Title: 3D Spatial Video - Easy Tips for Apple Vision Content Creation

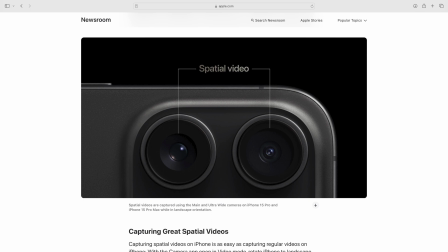Now the iPhone 15 Pro does have two lenses side by side, but these lenses are just too close together. To get a good 3D effect, the two cameras should be about as far apart as your eyes.
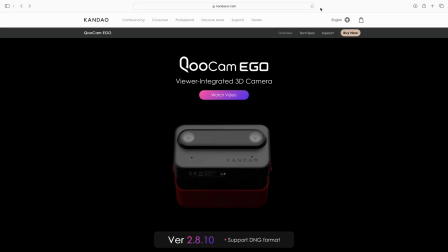So that's one reason you might want to consider the Qoocam Ego, a compact camera that shoots 3D photos and videos.
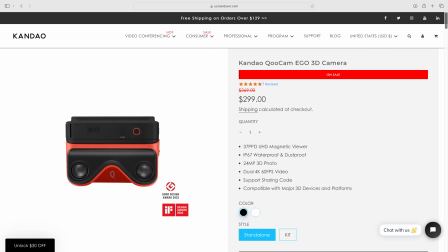It sells for around $300 US and it might be worth considering if you want to
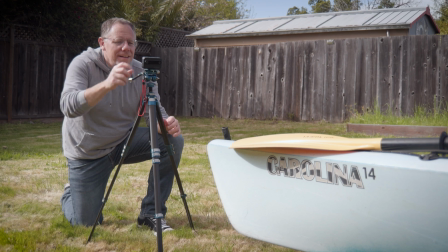easily shoot 3D video without upgrading to an expensive iPhone 15 Pro. The other big benefit is that the Ego camera is designed specifically for 3D.
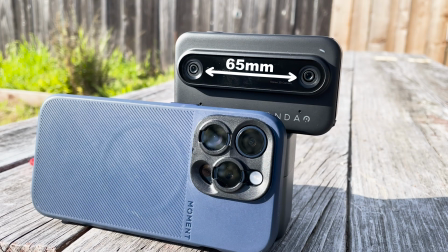The two cameras are much farther apart, about 65 millimeters apart. This is very similar to the typical distance between human eyes. So the 3D effect is much more impressive than spatial videos shot on an iPhone. Also videos from the Ego are 1080p at 60 frames per second, which is much smoother than the iPhone's default 30 frames per second. Videos from this camera look great under the right conditions, but it's far from perfect. It's not designed to work with the Apple Vision directly, so you cannot simply copy your videos directly to your library and expect them to work in the Vision Pro,
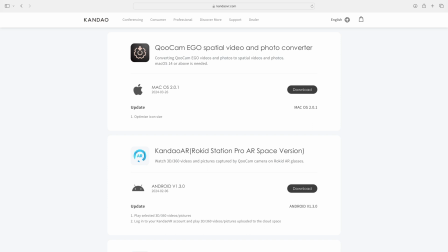but they do have a free utility to convert your videos into Apple's spatial format. And there are a few other challenges.
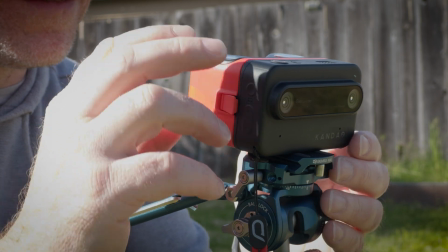If you want to know more, we have a separate video specifically about the Ego 3D camera, which goes through the issues and workarounds you may need to get it working. So now you potentially have four different ways to shoot spatial video.
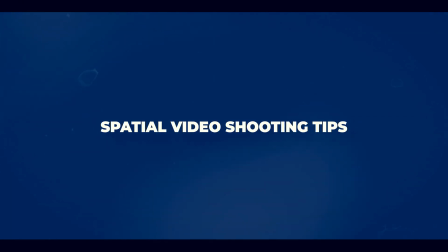So let's get into my tips for shooting the best videos you can, regardless of which camera you're using. My first tip involves framing. The 3D effect works best when your subject is fairly close to your camera, but not too close.
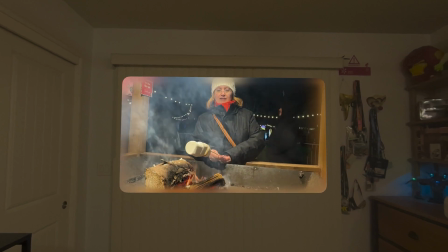Generally 1-3 feet away from the camera gives you the best 3D effect. However, it's important that you keep your subject away from the edges of the frame.
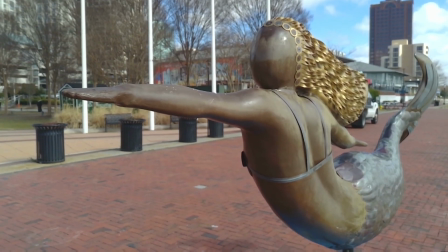Here's a video I shot with the iPhone, and I thought the framing was pretty good,
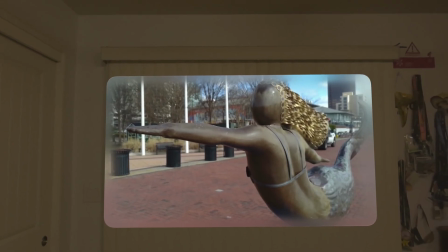but So when I view it in the Apple Vision Pro, there's this blurred effect around the edges of the frame. And now I can see the top of the mermaid's head and the tip of her hand are too close to the frame, and you lose perspective, spoiling the 3D effect.
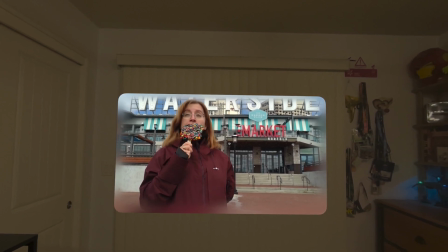Now this video works much better as a spatial video. The subject is pretty close to the camera, but not too close. There's a nice movement that looks good in 3D, and nothing comes too close to the edges so nothing breaks the frame and nothing is blocked by that blurred border. Next, I recommend you shoot longer clips than you think you need. It helps with the immersion to have longer videos. And you should try to have good lighting. Of course, that's pretty standard advice in general, but especially if you use the Ego camera.
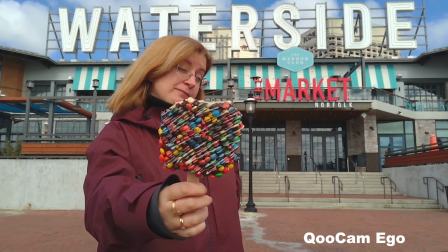Videos from the Ego work very well in good light but are actually pretty bad in darker environments.
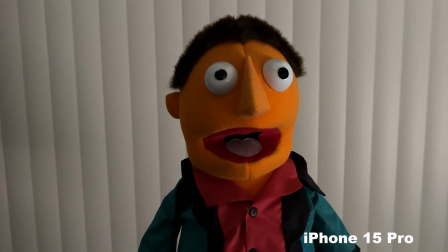The iPhone does perform much better in low light, but it's still not ideal. I've found that moving shots are not as bad as I feared, but if you do feel the need to move the camera,
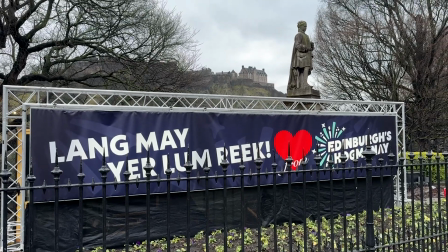I recommend slow movements and stay as steady as you can.
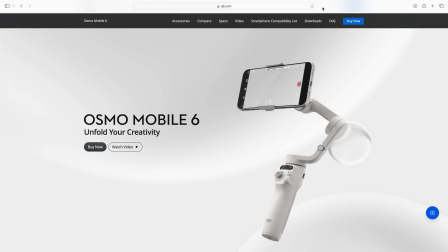Shooting with a gimbal is a great way to keep your camera steady, but of course that's another expense. If you keep those tips in mind, I think you'll get much better results. So what about sharing 3D spatial videos?
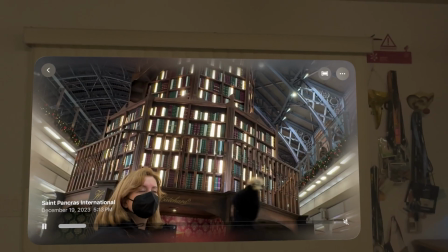Well, like any other video in your library, you can send spatial videos to your friends through a message,
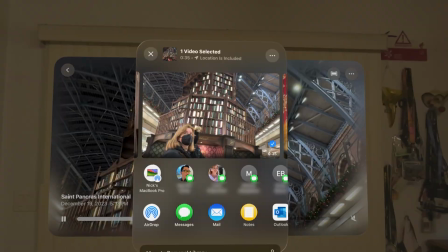through email, or you can use AirDrop if they're in the same room. But I think the gold standard for sharing videos with the world is YouTube. And there actually is a way to share 3D videos on YouTube and view them on an Apple Vision Pro, but that workflow is so complicated for both the person sharing and the person viewing the content that it's probably not worth it. But let me know in the comments if you'd like to see a video on that anyway. I'm just hoping that YouTube will offer a better solution in the near future. So is there value in shooting and sharing 3D spatial videos?